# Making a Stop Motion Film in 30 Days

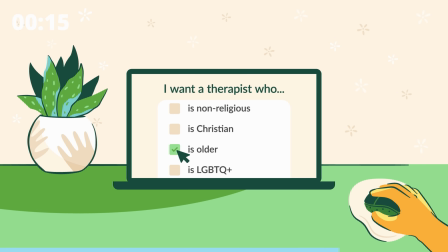[4:07]
BetterHelp will analyze your answers and match you with one of their 30,000 plus therapists they think is best suited for you.
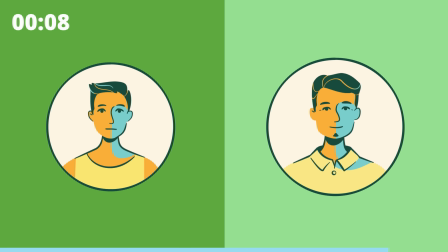[4:14]
And if the match isn't quite right, you can switch at no additional cost. There's a reason that 4 million people have turned to BetterHelp for mental health support. Visit betterhelp.com/V.P.L.O studios to receive a discount on your first month.
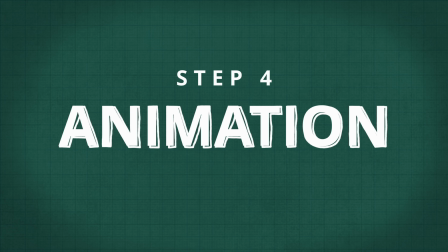[4:26]
Step 4 is the obvious one, animation. This step is the step that takes the absolute most time.
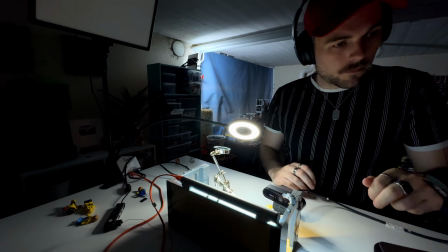[4:32]
You're going to spend hours upon hours just standing in the dark animating,
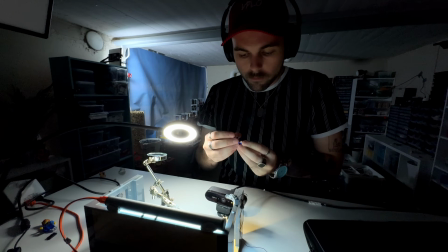[4:37]
feeling alone, listening to a podcast, listening to music, questioning your life.
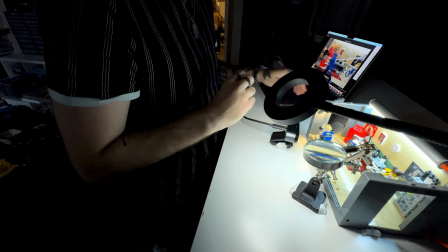[4:42]
But when you're finally done, it's going to look amazing. And this process is really fun.
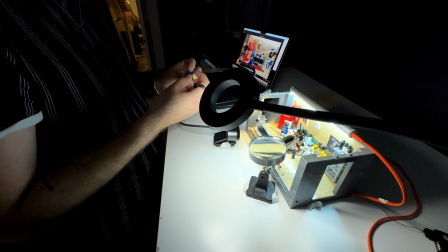[4:48]
I mean, I've been doing it for almost 10 years now, maybe even more, and I still enjoy it,
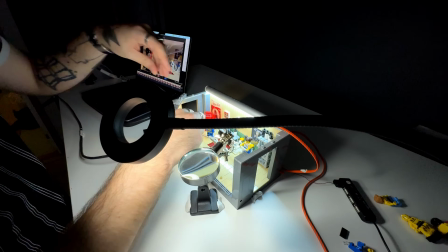[4:53]
even though it's a tedious process and it can take a lot of time and sanity from you. it still is very fun in the end.
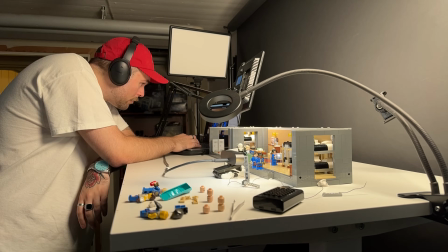[5:01]
I've recently found a lot of cool small LED lights for Lego scenes which are perfect.
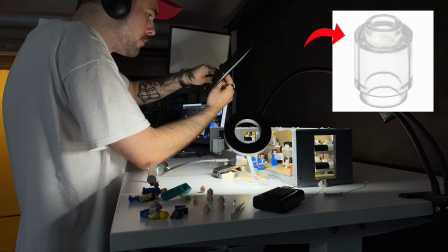[5:07]
They are so small that they can fit in a 1x1 round brick or a 1x1 stud.
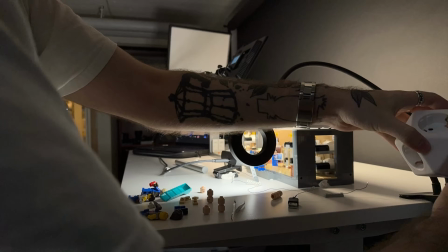[5:12]
It works just perfectly. That way you can get natural lights in your scene, such as small lamps or
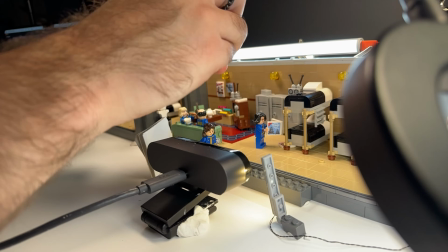[5:19]
ceiling lamps, ceiling lights, TVs, whatever you want to light up, you can use these small lights.
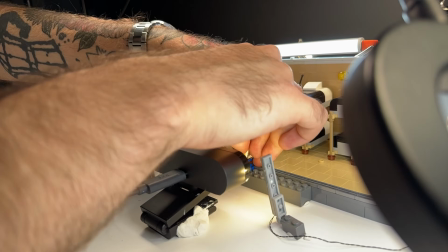[5:25]
And they are actually put into Lego bricks, or you can buy them separately.
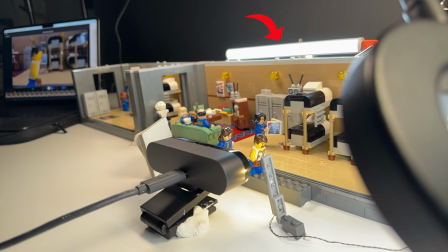[5:29]
I also have this cool LED bar. I don't know where it's from. I think it's a makeup light, but it works perfect as a ceiling light as well.
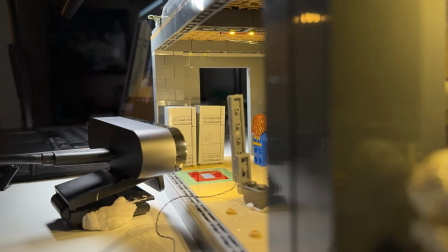[5:36]
The story I want to tell is about Lucas, and Lucas is just a regular vault dweller living in Vault 404, similar to Emmett from the Lego movie.
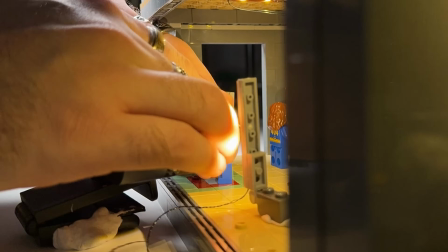[5:45]
He just enjoys his life in the vault, does what he does every day,
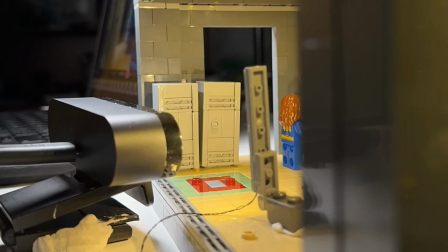[5:49]
day in, day out, but he loves it, and one day everything goes wrong.
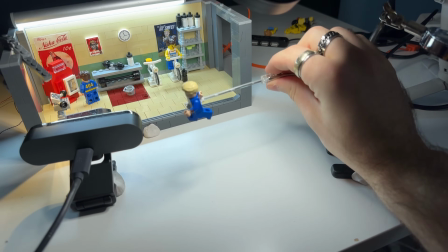[5:54]
In this scene, my goal was to make Lucas run on a treadmill.
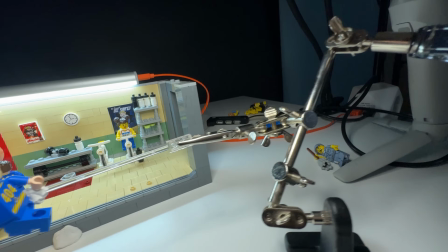[5:59]
Seems simple enough, but I want him to be in the air, getting that feeling of a bit comical style.
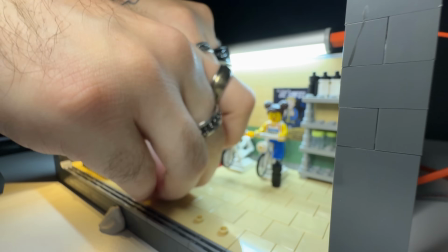[6:05]
So I have to put him on this rig to have him in the air and animate the background at the same time, then do some masking and put him on the scene.
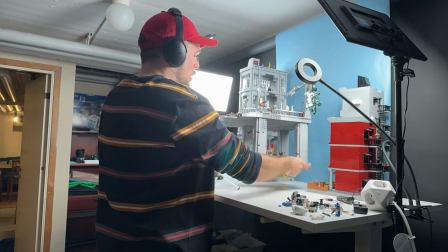[6:14]
It seems a bit complicated and difficult, but I'll show you in the editing. So I was building on this scene earlier, but this is the scene where Lucas finds the big city.
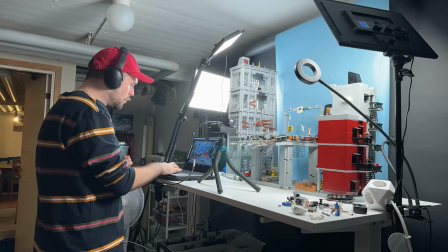[6:23]
He's all lost and alone in the big world. His first time outside of the vault.
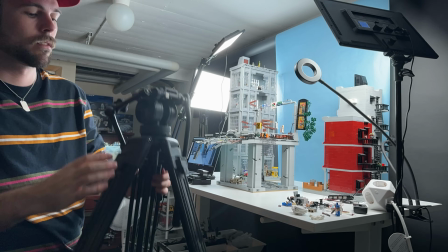[6:28]
And I want this shot to feel big.
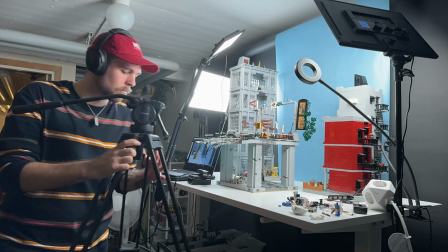[6:30]
So I'm putting up my camera on a tripod, moving it as far as possible away from the scene to get that big scale.
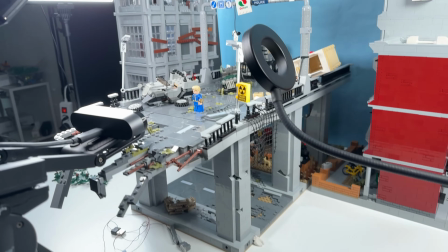[6:37]
By moving things around to match what I want the camera to see,
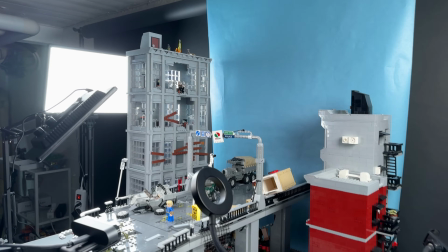[6:41]
this scene gets that big perspective that I want, making the scene look much bigger than it actually is.
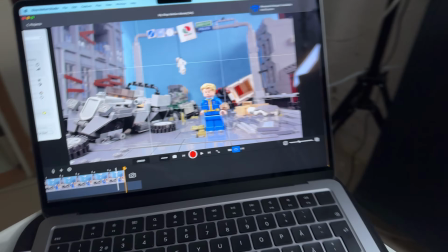[6:47]
Here we have Lucas standing on the bridge looking out over the city.
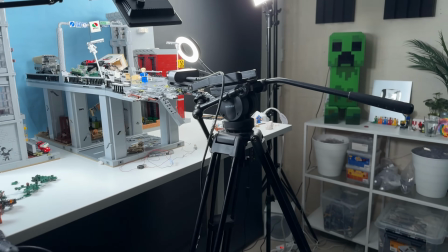[6:51]
And the shot in itself, I mean, the scene, it doesn't look that big, but the shot makes it look even bigger because of the perspective.
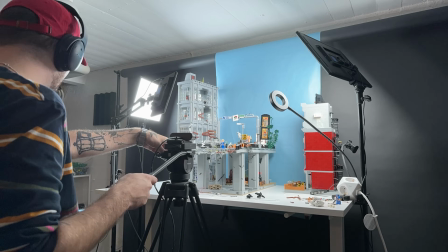[7:00]
So moving some buildings around, we can get that even grander scale.
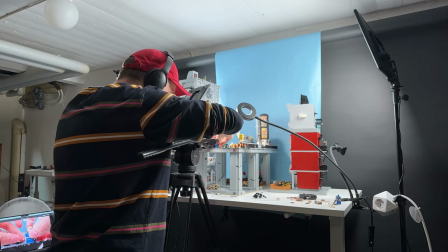[7:05]
Flipping the whole thing on its side and putting some extra buildings into the shot makes it a whole nother scene, another perspective.
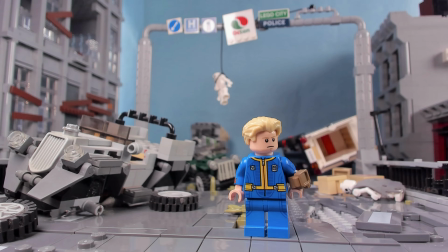[7:14]
So obviously this is raw animation. I'm gonna do a lot of editing on it, doing it in After Effects and some editing overall with color correction.
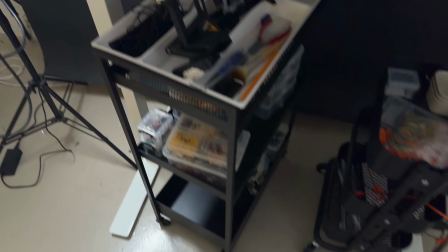[7:22]
But I think we ended up with some good looking material. Another cool shot is this iconic red rocket scene.
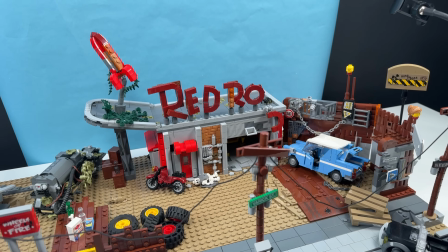[7:29]
Lucas meets Dogmeat, or his version of Dogmeat, which is a nice dog that starts following him around.
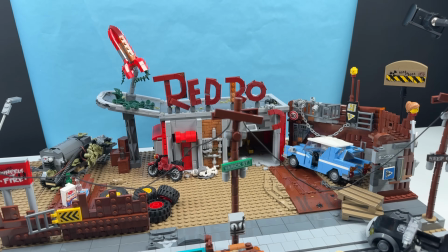[7:36]
And the red rocket is such an iconic building to Fallout,
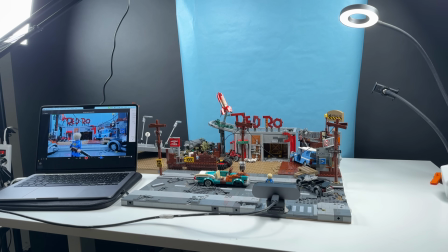[7:39]
so I wanted to do it justice by getting that wide shot where you can see the text saying red rocket and the iconic red rocket on top.
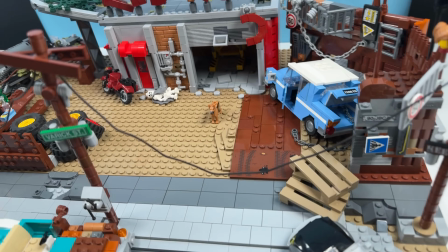[7:47]
Here's Dogmeat, Lucas' new best friend.
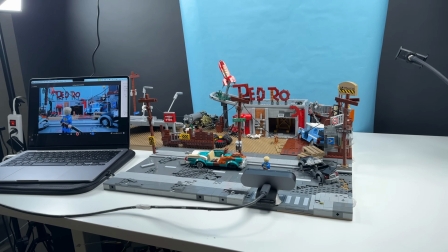[7:50]
For the blue background here, you can see it looks a bit sketchy, but that's because I've used wrapping paper with some weights pulling it down,
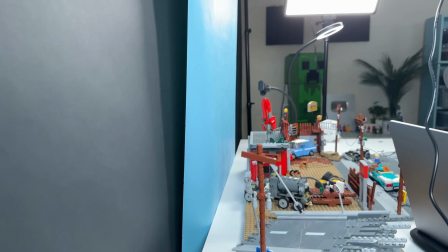[7:58]
and some weights at the top of the backdrop to actually stretch it out and have it as a background.
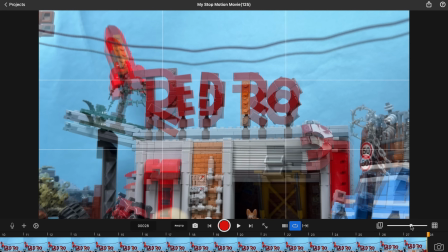[8:04]
Don't judge me, I didn't have a blue background. The program I use when I do stop motion is called Stop Motion Studio.
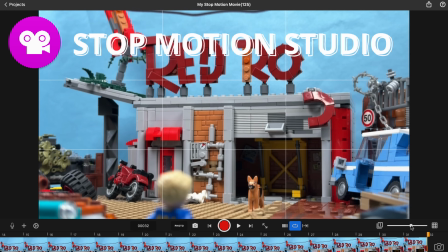[8:11]
It's free.